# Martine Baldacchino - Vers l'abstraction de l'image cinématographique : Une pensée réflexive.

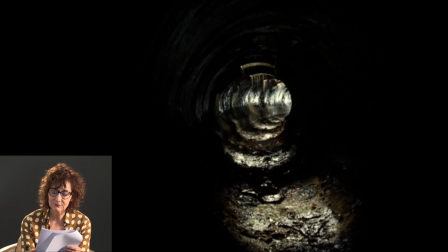1006s
Si le temps de passage dans la lumière est de plus en plus court, allant de dix secondes au début à quatre secondes vers la fin, la durée de passage dans l'obscurité reste constante. Les flashes de lumière sont de plus en plus rapides, alors que l'image s'obscurcit durant le travelling tout en gardant une faible intensité en son centre.
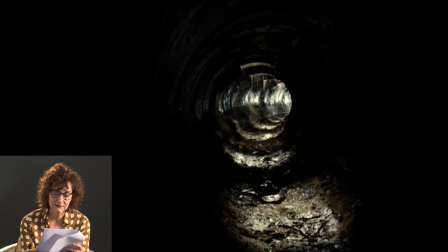1023s
L'écrivain se retrouve dans l'obscurité, un faible contre-jour lumineux permettant de le détacher du fond noir.
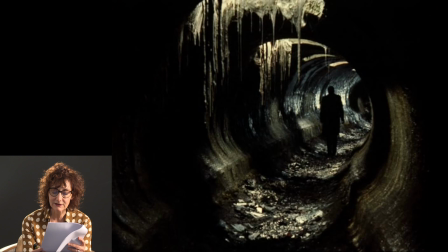1032s
Le directeur photo sculpte l'espace avec des sources lumineuses puissantes au faisceau directionnel et fixé en douche à égale distance. Une espèce de gaz blanche, déchiquetée et mouillée, pend au plafond à la manière de stalactite et capte ainsi la lumière de façon discontinue,
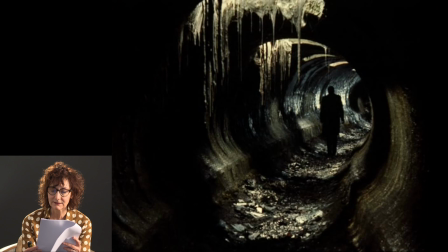1049s
créant également une ambiance lumineuse, mettant en évidence les aspérités de la paroi du tunnel. Le comédien traversant ce long tunnel est éclairé de façon intermittente. Dans l'image de Stalker, c'est bien le personnage en action qui se fait le vecteur de cette lumière intermittente. Il tend souvent vers un motif répétitif, parfois régulier. Cette séquence me fascinait et j'ai désiré pousser plus loin mon investigation.
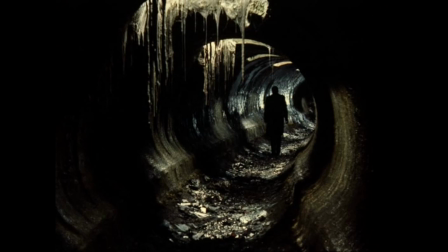1076s
Dans la revue Positif, la traductrice Svetlana Delmotte évoque la figure cinématographique pour définir une forme rythmique qui se détache du fond et qui n'existe que dans le temps. Son aspect dominant, dit-elle, c'est le rythme qui exprime l'écoulement du temps à l'intérieur du plan. Rythme à plusieurs vitesses, à plusieurs dimensions, de l'agitation micro-temporelle d'une pluie à de lents et vastes déplacements.
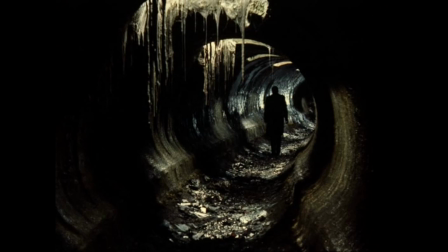1102s
Le cinéaste Andrei Tarkovsky donne sa préférence au rythme organique interne dans l'image, dans la pression du temps qui traverse le plan, plutôt qu'au montage du film, qu'il juge plus artificiel.
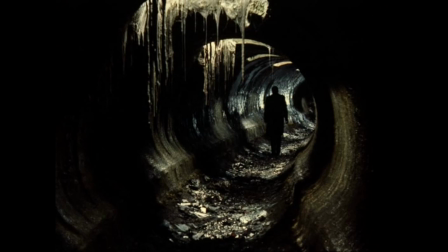1115s
La figure cinématographique qui inscrit le temps dans le plan est déterminante en impulsant naturellement des micro-rythmes. Les liens que le cinéaste russe Andrei Tarkovsky tissait avec les spectateurs sont essentiels. Il disait « mon public » en parlant de ceux qui rentraient en harmonie avec son univers et le rythme de ses films. Ce n'est pas ce qui est à l'écran, dit-il, qui peut être incarné, s'incarner, mais ce qui se vit entre l'artiste et celui qui cherche à se lier avec lui. Et si l'incarnation se situait chez le spectateur ? Le mot incarnation est révélateur. Le spectateur s'approprie le film et lui donne vie. La fusion entre le réalisateur et son public est donc fondamentale et sa mise en scène serait travaillée en partie dans ce sens. Le théoricien du cinéma, Raymond Bellour, qui établit une correspondance entre le cinéma et l'hypnose, explique que les formes intermittentes dans un film peuvent s'apparenter aux formules répétitives et circulaires de l'hypnotiseur. L'autre suggestion que Bellour aimait est un transfert qui s'opère entre l'acteur du film et le spectateur qui devient alors l'hypnotisé, en considérant que cet état de toute évidence échappe à l'hypnose pure. Le spectateur se trouve alors dans un état que Raymond Belloux appelle une surperception, car en plus de ses inductions hypnotiques internes à l'image, s'ajoute sa propre position dans une salle obscure qui fait converger le regard sur l'unique écran lumineux.
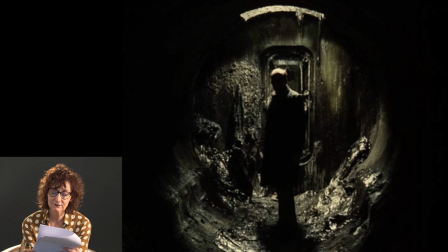1205s
La résonance des gouttes d'eau et l'écho des voix participent à la suggestion qui invite à l'abandon. La séquence de Stalker révèle une émotion augmentée par une perception simultanée de deux messages visuels et sonores. L'auteur, dans cette mise en abîme, ouvre la perception sur l'infini.
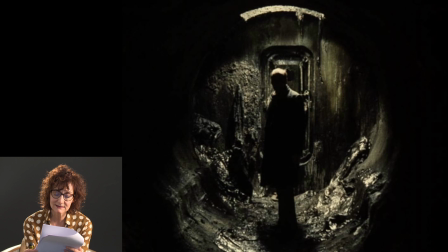1225s
Dans le spécial Tarkovsky de la revue Noonk en 2006, l'auteur écrit nous entrons ainsi insensiblement et par nos sens non seulement dans le mystère des êtres et des choses mais aussi dans un autre espace-temps qui ouvre la conscience à l'éternité dans la figure cinématographique le kéros s'ouvre à l'intemporel
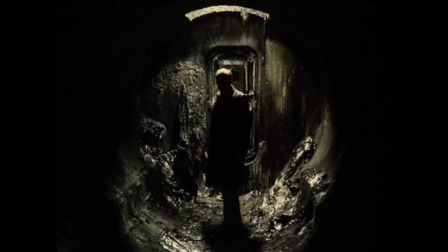1244s
l'éternité surgit au cœur du temps en le transfigurant André Tarkovsky nous guide subtilement du réel vers l'imaginaire de l'ordinaire vers l'extraordinaire du conscient vers l'inconscient La magie de Stalker émane de cette évocation visuelle,
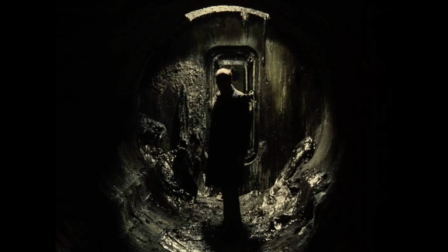1261s
sonore et spirituelle, entremêlant des espaces et des temps hétérogènes, distendus, contractés, éclatés, de l'ordre du ressenti. L'image provoque une mise en abîme.
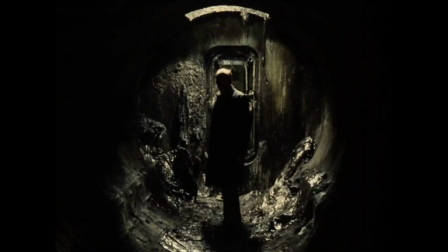1274s
Le comédien en état d'hypnose, détaché du monde qui l'entoure, communique au spectateur un état similaire dans un transfert visuel et sonore.
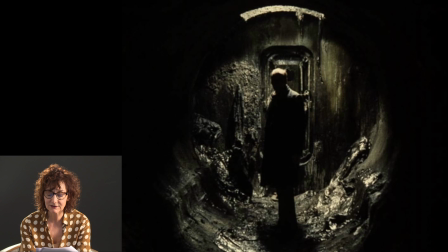1283s
On voit ici que le plan d'éclairage et la technique utilisée par le directeur photo dépassent la simple scénographie lumineuse et permettent dans une recherche conjointe en sciences cognitives et esthétiques de transmettre la pensée profonde du réalisateur. C'est par le magnétisme de la lumière associée au son que l'image tend vers l'abstraction. Dans un deuxième exemple, je pense à la virtualité,
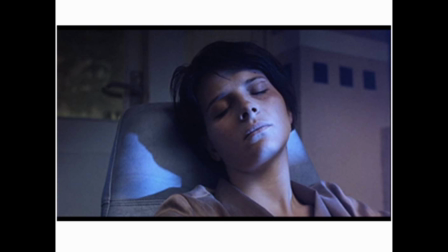1310s
et je vais vous donner un exemple dans Bleu, qui est un film de 93 de Slazomir Hidziak. Le film est tourné en 35 mm, la pellicule est Listman 35, j'en sais pas plus. La série d'objectifs, c'est une Arisaïs sphérique et le Labo et LTC de Saint-Cloud, qui était à l'époque, qui existait, maintenant qui n'existe plus, en 1993. Le format est 1,85. Donc, l'histoire, c'est Julie, le personnage principal du film bleu de Christophe Kieslowski, qui est traumatisée par le décès brutal de son mari et sa fille dans un accident de voiture. Et elle désire oublier sa vie antérieure et ne plus avoir d'attache. Le film relate son parcours initiatique dans une quête de liberté douloureuse et sa renaissance grâce à sa création musicale.
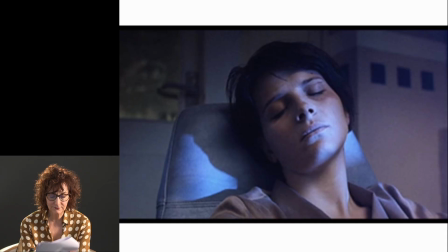Dans cet extrait, on voit Julie assoupie sur une chaise longue, le regard perdu. Elle est sous le choc et émerge de sa torpeur à l'approche de la caméra.
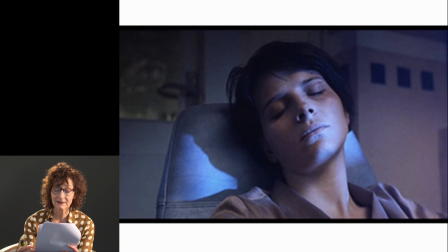1375s
On a un travelling avant sur Julie en état d'hypnose, qui fixe alors la lentille frontale de l'optique, puis un travelling arrière. On observe un balayage de lumière bleutée qui semble effacer son visage par intermittence, mais de façon anarchique, durant 25 secondes. Et là, il y a une musique qui accompagne sa souffrance.
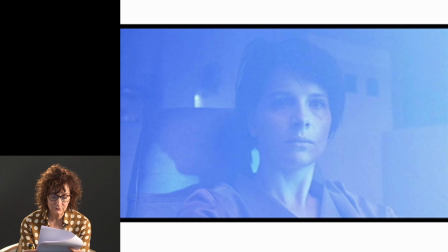1398s
Dans cette séquence, la lumière bleutée presque blanche dessature les couleurs. La matière argentique témoigne d'une mise en abîme de la décomposition. L'opérateur a ouvert la porte de la caméra pendant le défilement de la pellicule pour obtenir un effet d'image voilée. L'effet diffère du flashage qui est une exposition de la pellicule vierge avant impression faite au laboratoire et qui permettait de jouer sur les contrastes.
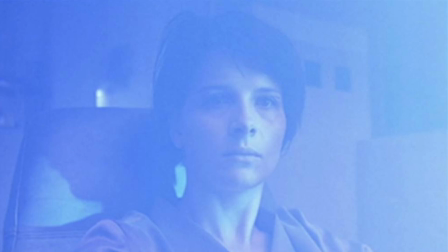1424s
La difficulté ici est d'évaluer le temps d'exposition pour obtenir cet effet diaphame du visage de Julie, tant qu'il dépend évidemment de la sensibilité de la pellicule et de la vitesse de la caméra. Des essais ont sans doute été faits avant le tournage. Cette notion de matière attaquée de la pellicule argentique est pour moi essentielle. En jouant sur les variations lumineuses, dévoreuses d'images, le directeur photo met en exergue l'énergie de la lumière plutôt que son esthétique. En faisant des recherches, j'apprends que le peintre Munch a fait des tentatives identiques en peinture et en photographie. Quand Munch acquiert un appareil photographique en 1902, il exploite les défauts de prise de vue pour exprimer son émotion.